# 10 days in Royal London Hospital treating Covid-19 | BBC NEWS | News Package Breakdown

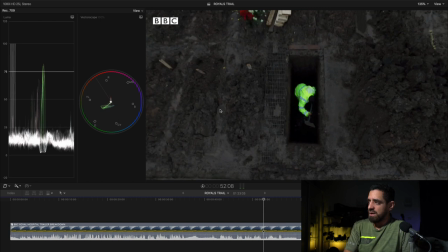[7:33]
and now we come to a shot of a of a graveyard bean dog this is really is horrible and of course leaving two layers of audio underneath one from our first gentleman here and
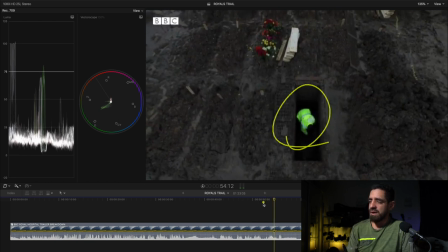[7:51]
then there's also audio coming from our man digging the graves here you'll hear the the shovel hitting the dirt and that's coming from this moment so what would have been done is um the audio from this man digging the dirt must have a lapel on him that's being
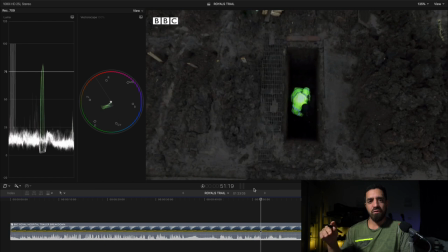[8:08]
put into a separate audio receiver and then the drone to get the actual shot and then those are put together afterwards linking the camera
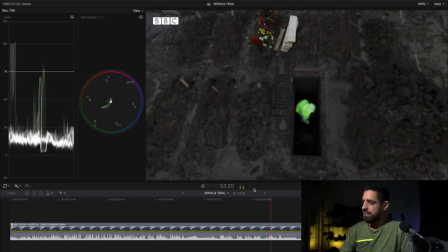[8:16] to the sound this is really is horrible and
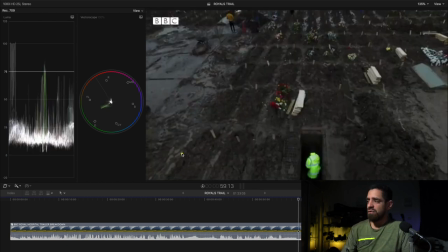[8:27]
just having that reveal there and just to have this large reveal here to show this cemetery i mean a lot of people maybe know somebody who's had covid but not everyone knows someone who's died from covid so this is making it real and it's very i'm sure very tough for it to see this picture for people who know somebody who's uh died from covid but it's more i think it's important for for the rest of society who hasn't had that experience to know how serious this is because still we have people who don't think this is as serious
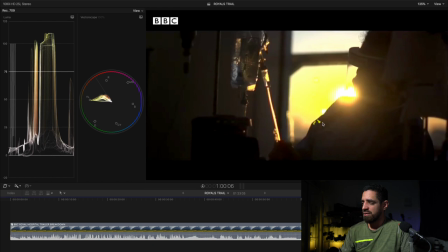[9:03]
as it is this virus okay now we have a few shots at most likely sunset again we're shooting against the light this is what we love to see cinematically and of course you know we have great reflections coming in through the water here okay a tight shot of I think this is most likely
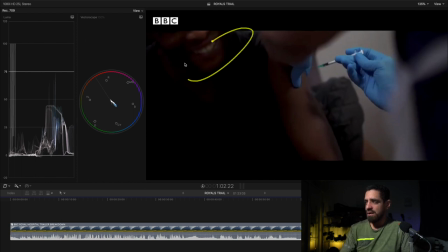[9:23]
a vaccine and also judging by our smile here it's
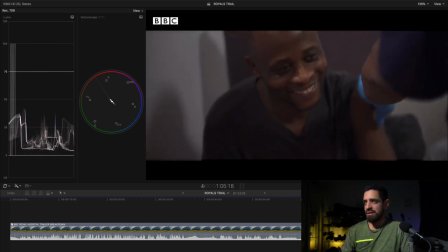[9:30]
most likely a vaccine as right now the UK is rolling out vaccines okay then we
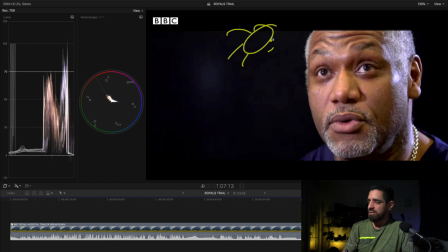[9:35]
have interview shot i believe this is one of the doctors so we got one light source here that's lighting up our our man's face and it's creating a nice little bit of contrast here and then um we have a second light source here which is coming onto the back of the head and
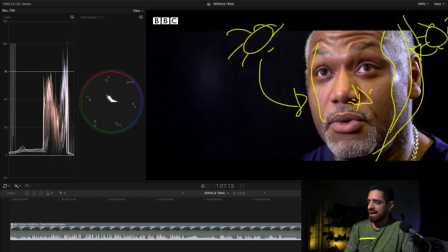[9:51]
just giving us a bit of separation here from the light so we have light dark and light and of course our we keep our background full of darkness
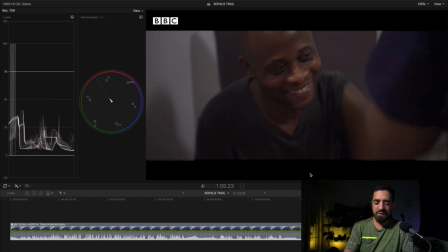[9:59]
and less distracting so we can focus on what this man is saying i'll this one in full screen again it's been almost apocalyptic we've had
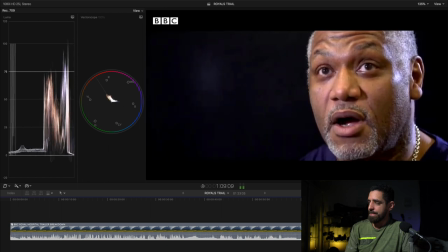[10:08]
to do things that i thought were impossible and
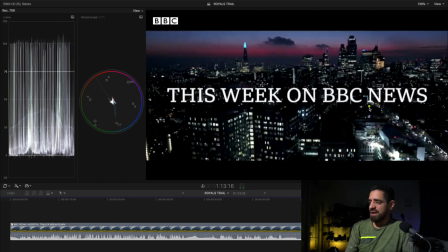[10:16]
then of course we end now with our shot at dusk of london again so that leads me to believe that um once again our opening shot is probably uh dawn and we go to dusk so we have a trailer that's cut showing from dawn
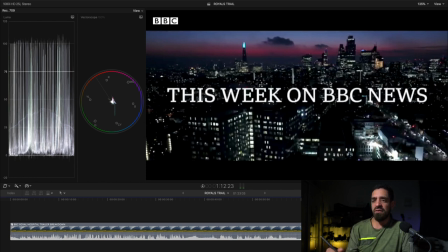[10:30]
until dusk and this is something that these doctors and nurses are going through every day in the intensive care unit's okay so that's it for this breakdown I hope you all are enjoying these I learn every time I look at them it helps me study when I'm breaking down shot by shot it makes me a better filmmaker for the next time we go out on a shoot if you enjoyed these please subscribe below and let me know if there's any videos you want to see broken down in the comments below okay thanks a lot peace